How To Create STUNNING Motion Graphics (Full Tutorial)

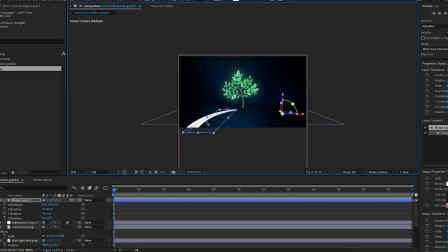8:16 But you want it to start just slightly off screen as well. So and then it's like, it looks like it's coming from behind the camera.
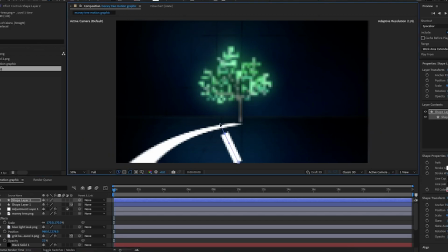8:21 And when I'm happy with what I've got, I'm then just going to move on to the second path. So for this one, I'll create more of a wiggly line like so. But again, I still want it to go from behind the camera to the tree.
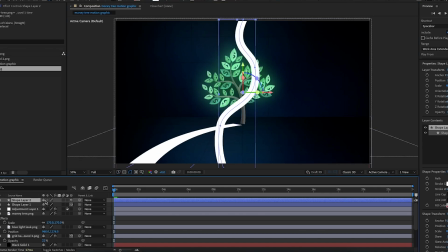8:39 And then I'm also just going to do what I did earlier. So I'll just make it 3D and I'll make the X rotation minus 88.
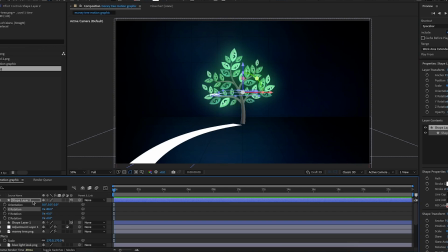8:45 And then I'll just move it down like I did for the other one.
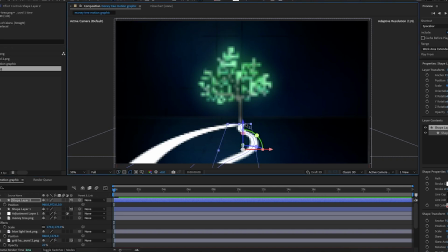8:51 And then I'll just lengthen it. So and then it looks like it's the same, like it's going to the tree. And actually I'll scale it down. So and then you can see all of the wiggles, if you could say it like that. And then, I'll just decrease the scale and then it looks a bit like this.
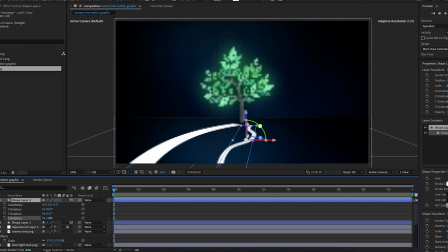9:03 But then it's just created, it made it look really thin. So I'll also increase the stroke of it later, but I'll do that in a sec when I just like move the position of it until it looks right. But yeah, I'm just going to try and make it so and then it looks like it's going to the tree. And then when I'm happy with what I've got, I'm just going to increase the stroke.
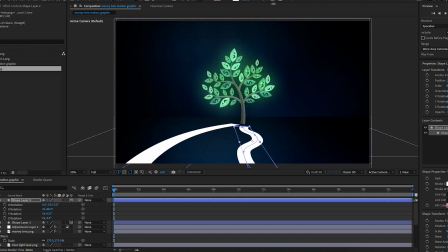9:18 So and then it's roughly the same size as the left line. And then when I'm happy with that one, I'm then going to start on my third one. So I'm going to get the pen tool again. And this one, I'm going to try and create a really like bendy line.
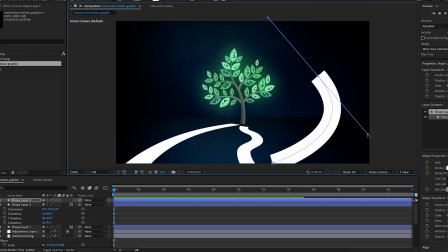9:28 So it's almost going around the whole screen and back towards the tree. Because I want these lines to all look different.
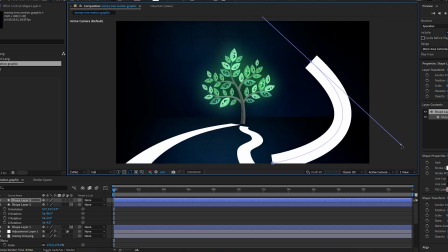9:34 Because as I said, the like message for this video, I guess, is like there's several different paths to wealth. And I want the paths to look different. So and then they're not like the same. And it just makes it look like there's different paths.
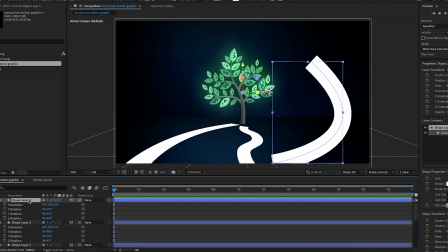9:45 So and then I'm just going to make the layer 3D again. And I'll make the X rotation minus 88. And I'll move it down.
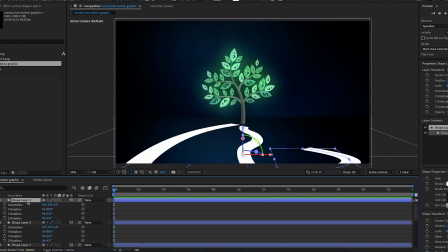9:50 And then I'll just position it until it looks like how I want it to look like. So it's coming from behind the screen like, and then it's going to go towards the tree.
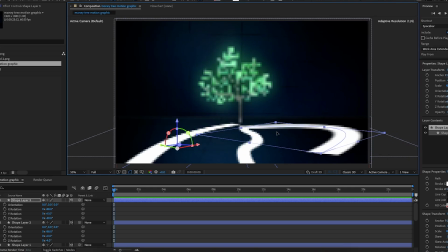I'm just going to move the actual shape as well, so then it just bends towards the tree like this.
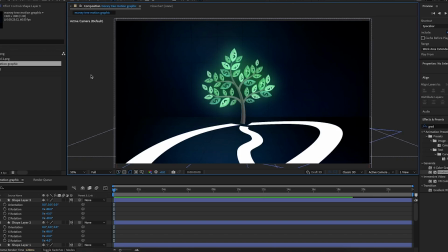10:09 But it kind of looks like it's like almost not the same rotation as the other ones. It kind of looks like it's floating in the air, like the middle bit, which is strange. So to change that, even though it's not, if you actually look at the rotation, it's not. But I'm going to try and make it look more natural. So what I'm going to do is I'm just going to increase the...
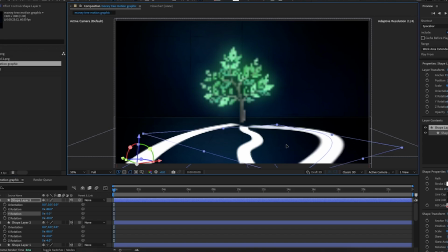10:26 I'll just decrease the Y rotation, so and then it looks a bit like this. This looks a lot better. And these are my three lines. I'm actually just going to play around with the stroke of all of them as well. I'll make all three of them just a bit less thin. I'll just make them all a bit thinner. So I'll decrease the stroke of all three of the lines.
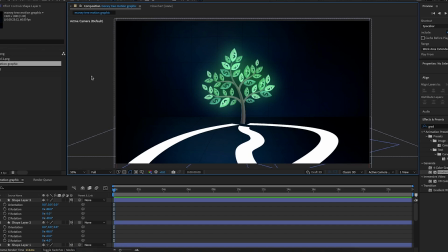10:49 And this is what we've got so far. Now I'm just going to make all of the lines actually look cool.
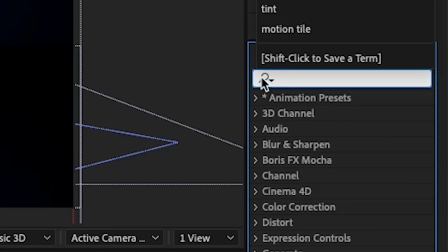10:54 So I'll go into the effects and presets, and I'm going to search up turbulent noise, and I'll add this onto the first line.
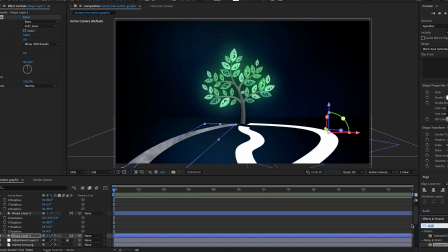11:01 And then I'm going to search up in the effects and presets gradient ramp, and I'll add this onto the same line. I'll make the start color this like the first color, and I'll make the second color like at the end. So and then there's a gradient from the start to the end.
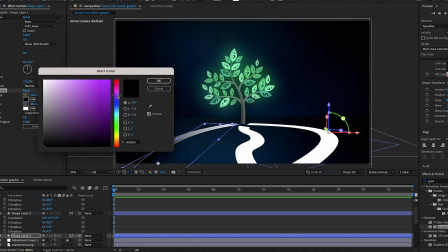11:20 And I'll make the first color like this purple, and I'll make the end color this blue.
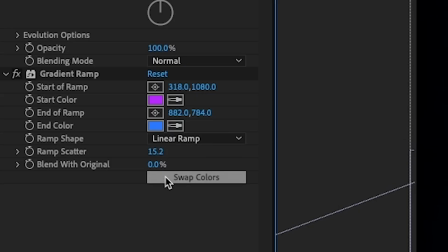11:26 I'm going to increase the ramp scatter a bit, and I'll change the blend with original, so and then it's just blended a bit,
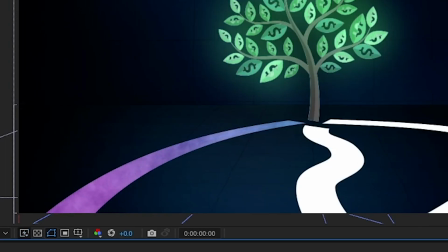11:31 so and then you have that turbulent displace, you have the turbulent noise texture coming through as well.
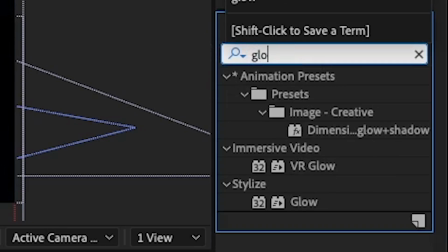11:37 And then when I'm happy with that, I'm just going to search up glow, and I'll add this onto the line as well to make it look just that bit better.
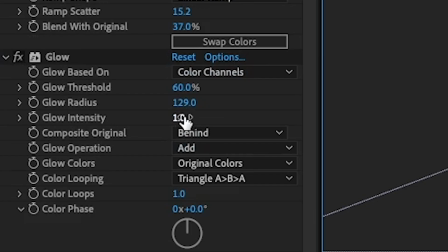11:44 I'm then going to increase the glow radius as well, so until it looks a bit like this. And I'll decrease the glow intensity to about 0.5.
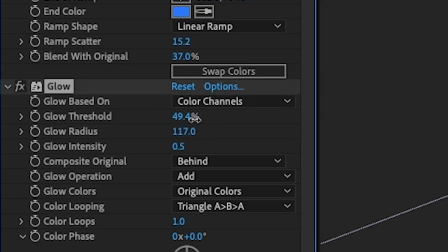11:50 And yeah, that looks great. But I'll just increase the threshold to around like 50%. And this is what we've got so far.
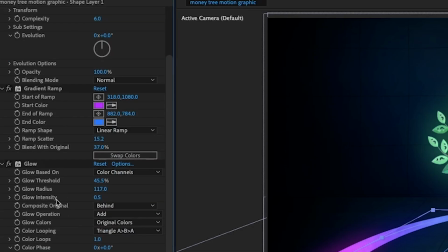11:56 And then when I'm happy with what I've got, I'm then just going to copy all three of these effects, and I'm going to paste it onto the other like lines.
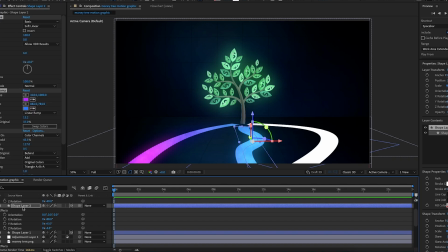12:02 So I'll go to the second line here and I'll paste it onto there. But even though this blue for the line looks great, it's not that I want it to be the same for all of them.
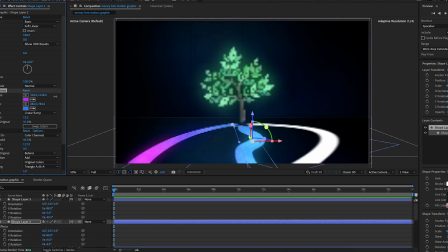12:10 So I'll just change the position of it, so and then it looks the same as the other one. So I'll play around with the position. So and then the purple's here. And then when I'm happy with that, I'm going to paste it onto the third line. And again, even though I really like this blue actually, and maybe I should have made it blue, but I'm just going to play around with it.